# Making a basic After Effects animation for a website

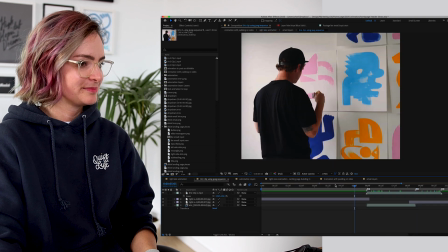[12:07]
So in this file here, let me go into it. I have the static shot of Eric.
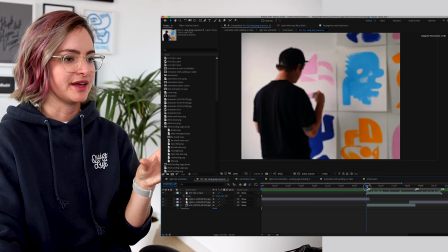[12:12]
This is the one that ends up in the email. Then we start the motion.
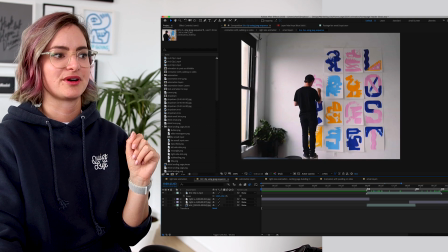[12:18]
And then another static shot, and this is the one that ends up in the landing page.
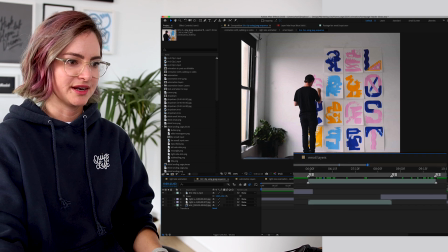[12:23]
So I put markers in here for where that start and end of the motion was, so that I could bring that through in here.
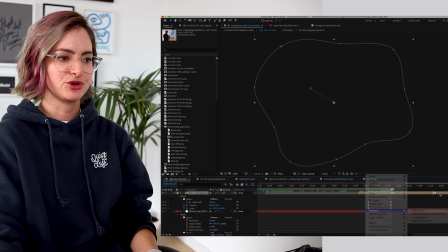[12:29]
Then you just go in here and I go markers update from source and it'll show you any markers that you've made in that previous file in here.
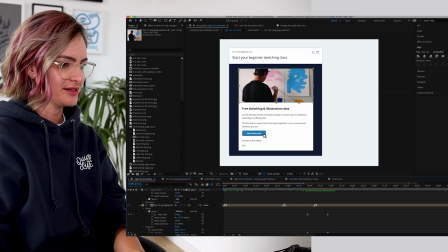[12:35]
So as you can see at the start, if I just go back to here, it starts out at number two as the first frame.
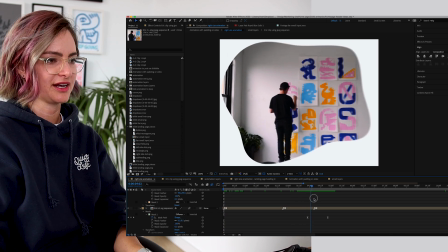[12:42]
Then we go over and that's when it starts to shrink down.
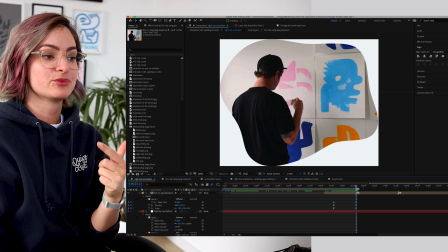[12:45]
So at the end here, I want the animation to end on marker number two, which is the exact marker where the animation started, if that makes sense.
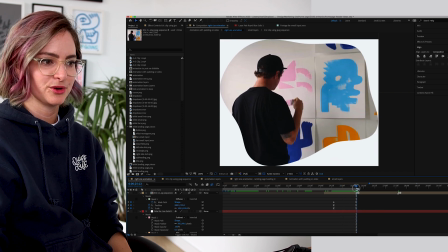[12:54]
So yeah, that's why that is in here for me to know how to line it up and it takes the guesswork out of it.
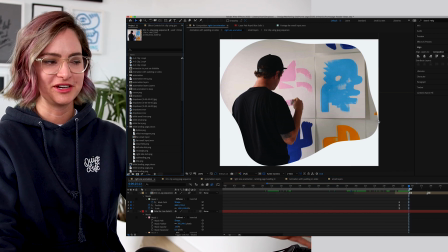[13:00]
So that is a look at how I did the animation. I hope that some of that at least made sense.
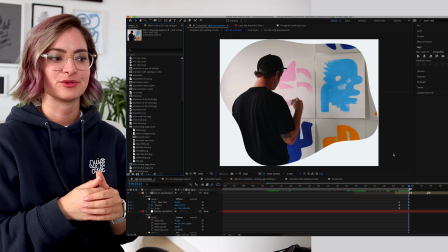[13:05]
Like I said, I'm no motion design pro, so a lot of this was just trial and error,
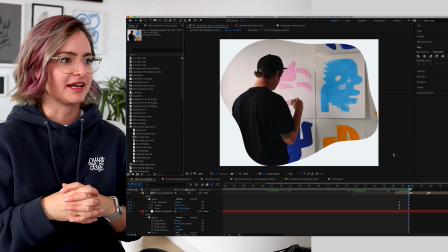[13:09]
having the idea for what I wanted it to do and then just like trying things out until I got it to do what I wanted.
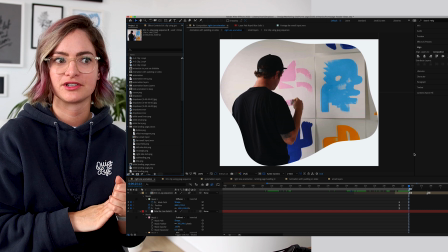[13:16]
But you can get pretty far, I think, in After Effects with just knowing basic keyframe animation,
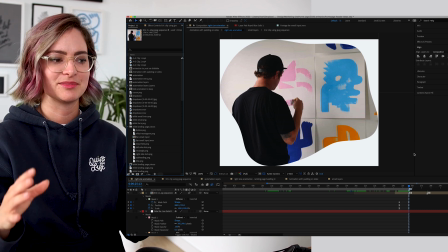[13:21]
like moving the position of one thing from here to here while you're scaling it at the same time. and understanding that you can actually get quite a bit done.
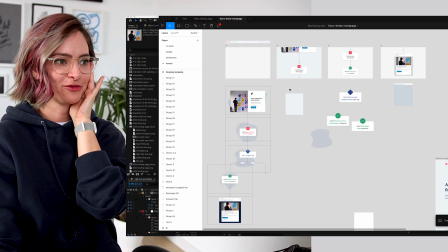[13:29]
To end off, I just wanna show you this very messy Figma file which is where I was thinking through how it would work. Initially, I only had two steps, so that's what this is showing here.
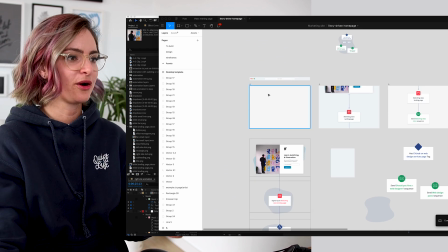[13:38]
So I just made like a storyboard, I suppose, of how it would start, how it would float up to here and then end on an email.
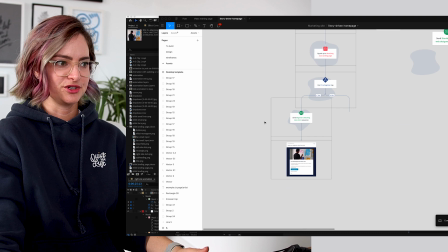[13:46]
That helped me think through it. And then when I introduced this point as well,
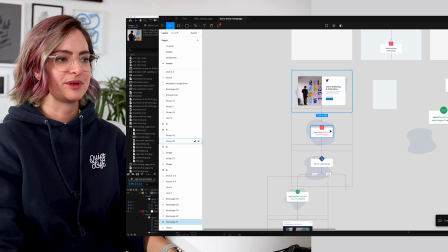[13:50]
these black boxes of me thinking that's kind of like like the frame of what things will be in shot at each time and laying it out like this helped me think about what I needed that final file to be in order to make it happen. I tried to keep it very simple.
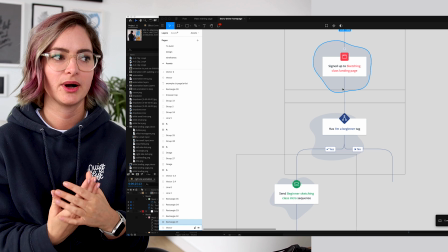[14:04]
So this is like, while it looks very similar to our actual app UI, it's a highly simplified version because when things are moving around,
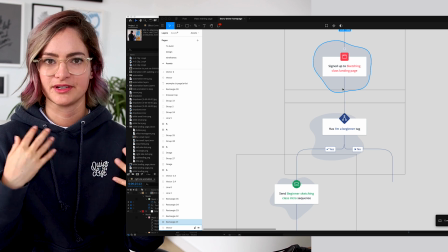[14:11]
I wanted to make things clear enough that, yeah, people didn't have to take too long to understand what was going on.
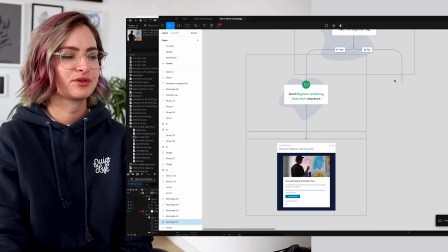[14:18]
Yeah, just simplify it as simple as possible and thinking through a way that I could show our product in a really good light.
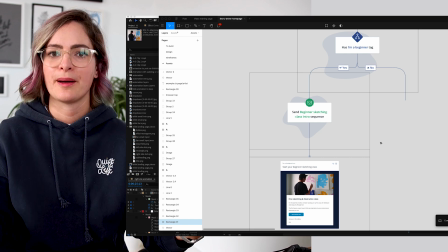[14:24]
So taking people through an automation to give a bit of behind the scenes look about what happens when you sign up to a landing page and like how you end up being sent an email. It was a really fun project to work on if a little frustrating at times, but I'm proud that I managed to figure it out in the end. So I hope you enjoyed having this look through my very messy file. I'm sure there's many things that I could have done differently and I'm sure that all the professional motion designers can tell me about that down below in the comments. But thanks for watching and hope you got some ideas out of this. And maybe you can encourage you as a designer and to step out of your comfort zone. This was definitely way out of my comfort zone and not in my usual wheelhouse of things to do, but I'm glad that I did it. I learned a lot and I've got something really cool out of it to go on our homepage, so that's a win. All right, thanks for being here, thanks for watching. Hope you have a good week and I will see you in my next video. Bye.